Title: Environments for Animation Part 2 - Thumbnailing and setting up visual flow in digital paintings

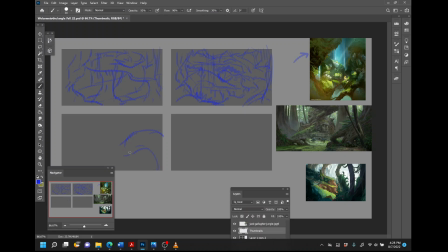[8:02]
Let's go ahead and let's try really bringing that snake structure to the foreground. Okay. So this way, um, this is where we're going to start the viewer maybe up in the tree line, right?
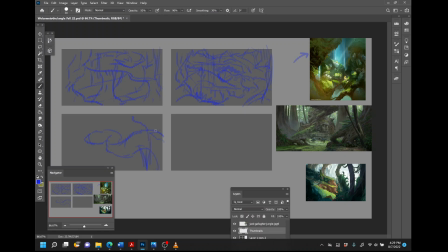[8:20]
So we can have some trees forms that are starting to show up here right around the top of the snake as if they're kind of looking down a cliff and then actually looking down onto it as it starts to wind down. So we'll put sort of a cliff shape here at the top and this is like looking down into a valley.
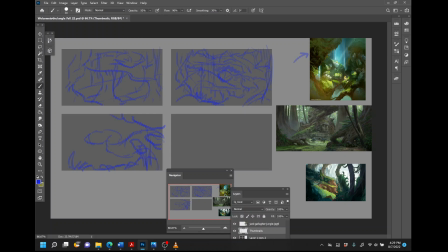[8:40]
So maybe we can put lots of different foliage vines and other things that are starting to come off the edge of it and it will put some more tree forms right here and around it that looks pretty good to me so some on the ground down there and what's going on behind the
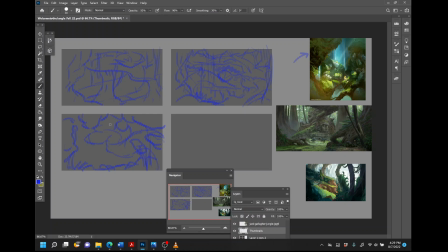[8:58]
snake that's going to be interesting well let's give it some other big rocks and things like that that we can drop some plants on again constantly trying to think about how we can break up the horizon for this and it's going to be pretty dark underneath this section. And we want lots of different plants that are starting to grow in on it right there.
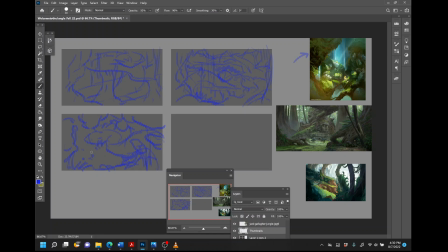[9:18]
So that's pretty unique, having it drop in from sort of a top-down view as if the character is looking over the top of the cliff. And then, you know, we can fill this in with just some grass and stuff like that. Here's kind of a cool rule to talk to you guys about. So there's this idea of 70-30 within your composition.
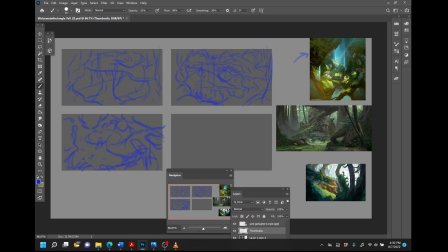[9:35]
So 30% of your composition should be where all the detail lies and what it is that you're trying to bring the viewer's attention to. Whereas the other 70% of your piece is going to be, well,
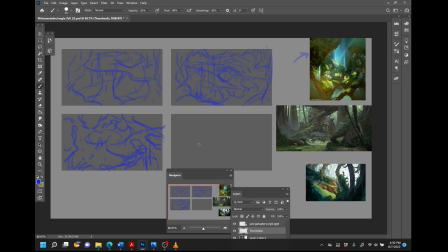[9:49]
less visually interesting or not as bright and that's going to allow you to be able to, you know, direct the viewer's eye and focus. So let's go in and let's just draw this circle here. So let's represent that this circle right here is like 30% of this entire canvas.
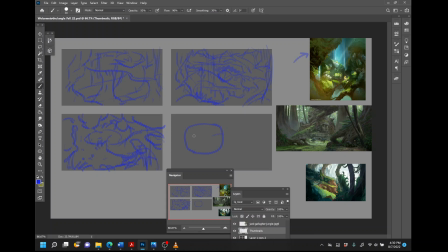[10:04]
The other 70% can be really busy and then I can allow this to be able to stay smooth at the end of my composition. So we'll make that the snake. And this is going to have all types of scales and details and little carvings going on in on the inside of it.
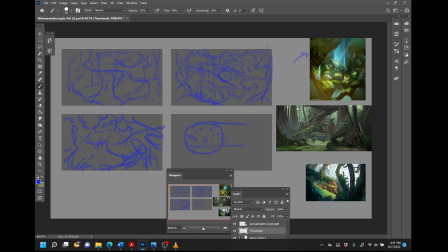[10:25]
And then we can drop the back of the snake over here. Let's throw in some boulders. that'll be shaded this is where the light's going to occur put in some bushes over here in the back
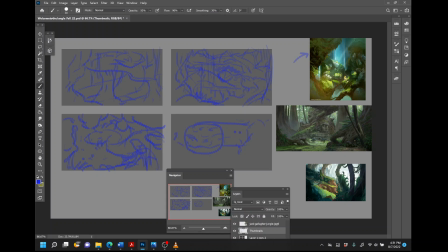[10:43]
and so what I want to do now is since that snake is existing on its on this particular ground plane I want to try and break up that ground plane as much as I can so that I'm getting a bunch of different scales and it looks like I'm getting a little bit of
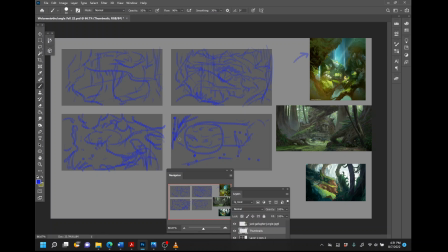[11:00]
lag while I'm starting to draw this one. So this is probably my least favorite of the compositions, but it's still good to be able to just explore it all the way. I think the one that's going to win is going to be the snake and the waterfall. So let me go ahead and pause this video here and we're going to blow this video up in the next one
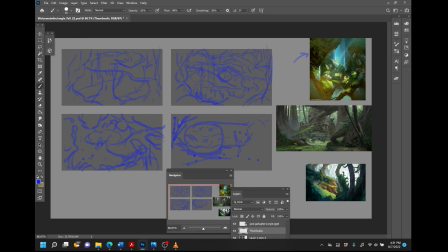[11:17]
and really start blocking in my colors and getting the initial line work for developing that piece out further. So I hope this has been useful for you for how to I think about concepting, thumbnail, image flow, and how we're directing the viewer's eyes through the piece, okay?
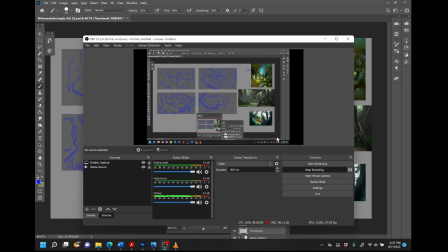[11:36]
Stay tuned for the next one.